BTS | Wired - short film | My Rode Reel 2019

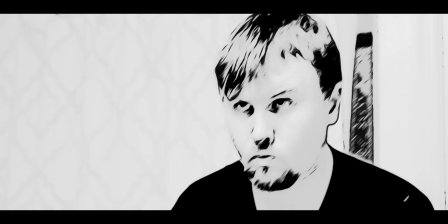[0:01]
Wired started as a camera test for a larger project called Two Betrayals that I'm hoping to shoot later this year.
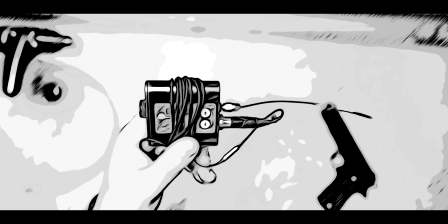[0:06]
It's also become the third in what I like to call the Dripping Sink trilogy, because our last 2 years, my Rode reel submissions both started with shots of a dripping sink.
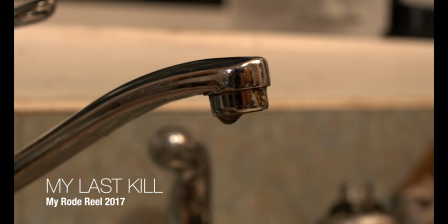[0:15]
I recently bought a Rode Stereo Video Mic X as a compact stereo solution
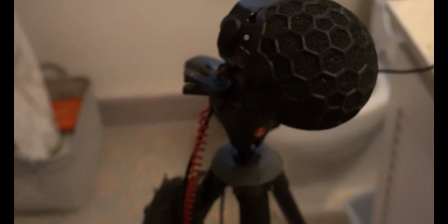[0:20]
to gather ambiances for documentaries and also to gather sound effects for sound design.
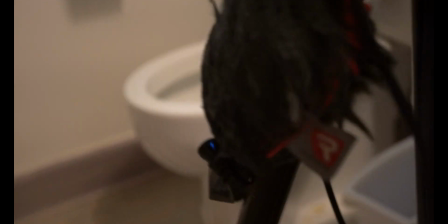[0:25]
It's a little bit unconventional, but I wanted to experiment with the Rode Stereo Video Mic X to gather the sound effects for Wired.
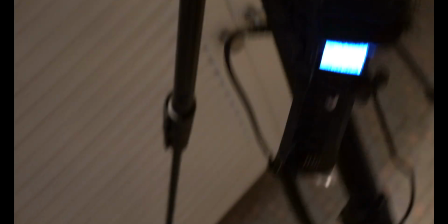[0:31]
I really like it because the mic's noise floor are much lower than the built-in mics of the Zoom H1n that I use as my portable pocket recorder that's on me most of the time.
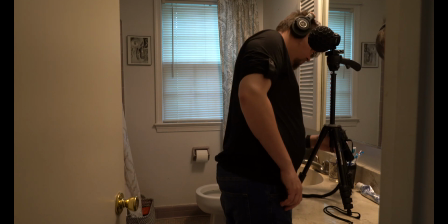[0:39]
And I found it was really good for gathering quiet sound effects that normally would be too quiet and be too close to the noise floor of the Zoom H1n.
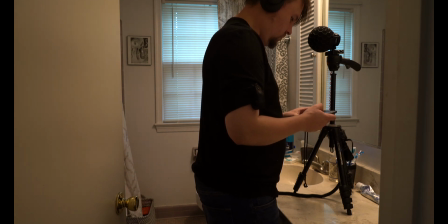[0:47]
One thing that I always try to keep in mind when doing sound design for a movie is that it's not necessarily about what sounds the most realistic,
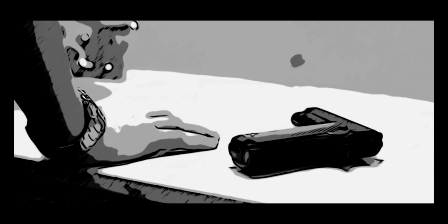[0:54]
but it's about what sounds right. I think filmmaking in general, but sound design in particular, is a balance between realism and impressionism.
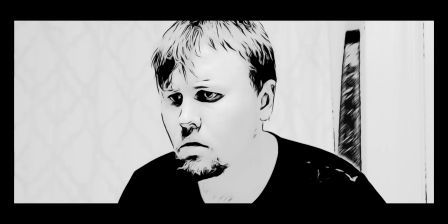[1:01]
It's not about depicting the scene as realistically as possible, but about conveying what it feels like to be there.
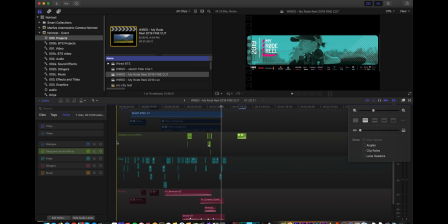[1:07]
When looking at sound design, I like to break the work up into several different categories.
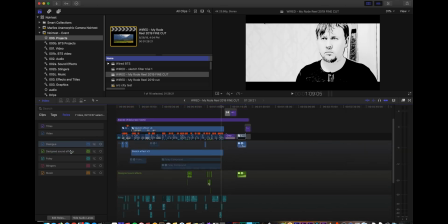[1:11]
Now, keep in mind, I'm basically self-taught, so take my terminology with a grain of salt. A lot of these have precise definitions, and I might get them a little wrong.
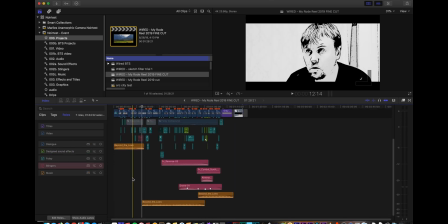[1:20]
I like to sort these different categories of sound effects by color on my timeline, both because it's super satisfying and aesthetically pleasing, and also because it helps me mix and balance each of the elements as I'm putting together the sound design for a film.
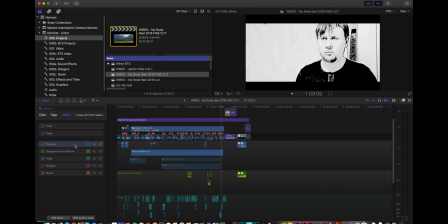[1:31]
So the first category would be dialogue or production sound. It's the sound that you recorded on the day when you filmed.
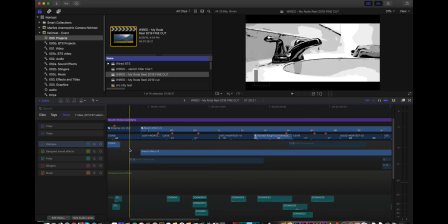[1:37]
In Wired, I threw most of that out because I left my air conditioner on, and I knew I was going to go back and replace most of it.
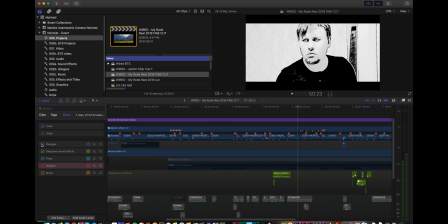[1:44]
The second type of sound effect are design sound effects, or I've also heard these called hard sound effects.
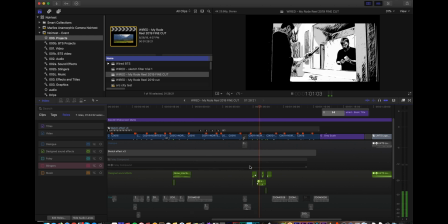[1:51]
And these are sounds you definitely intended to replace. So for Wired, examples of this would be the gun and the transmitter beat.
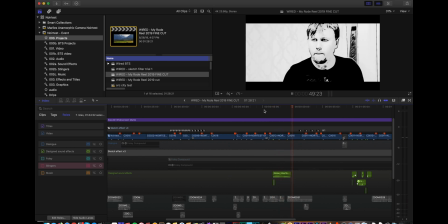[1:57]
Both of them are made up of a couple of different sounds mixed together. Another category is Foley.
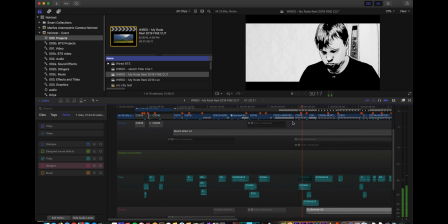[2:03]
I recently learned that Foley art is considered to be sound design performed in sync to the picture.
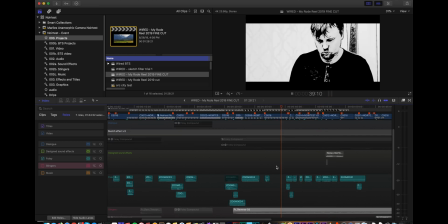[2:07]
Some people also use this to just mean any of the really subtle sound effects like footsteps, breathing, clothing rustle.
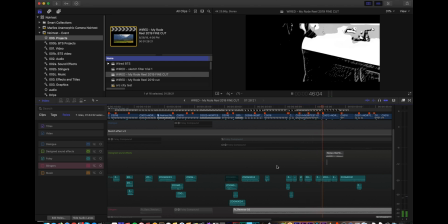[2:14]
But I actually really like that definition of it being what's performed in sync to the picture, and that is how I handled it with Wired.
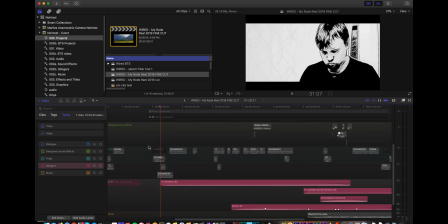[2:21]
Then there's stingers, which are totally impressionistic sounds.
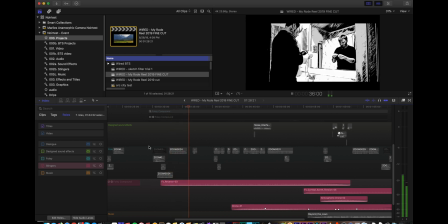[2:24]
They're not representing anything the characters are hearing within the world of the movie, but they're there to set the mood and the tone for the audience.
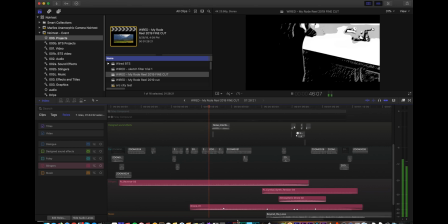[2:30]
It's not quite soundtrack or score,
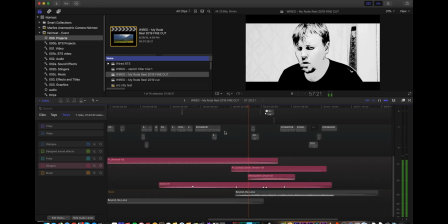[2:34]
but these are more like drones or Brahms or drops that highlight specific moments.
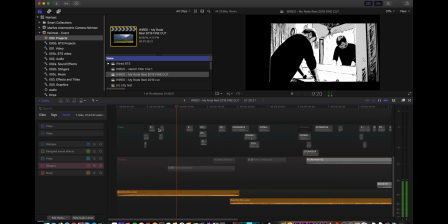[2:41]
Finally, there's the music track, which is just the movie's score. So that's a look at the sound design of Wired. I hope this video was useful, and go out there and make some movies.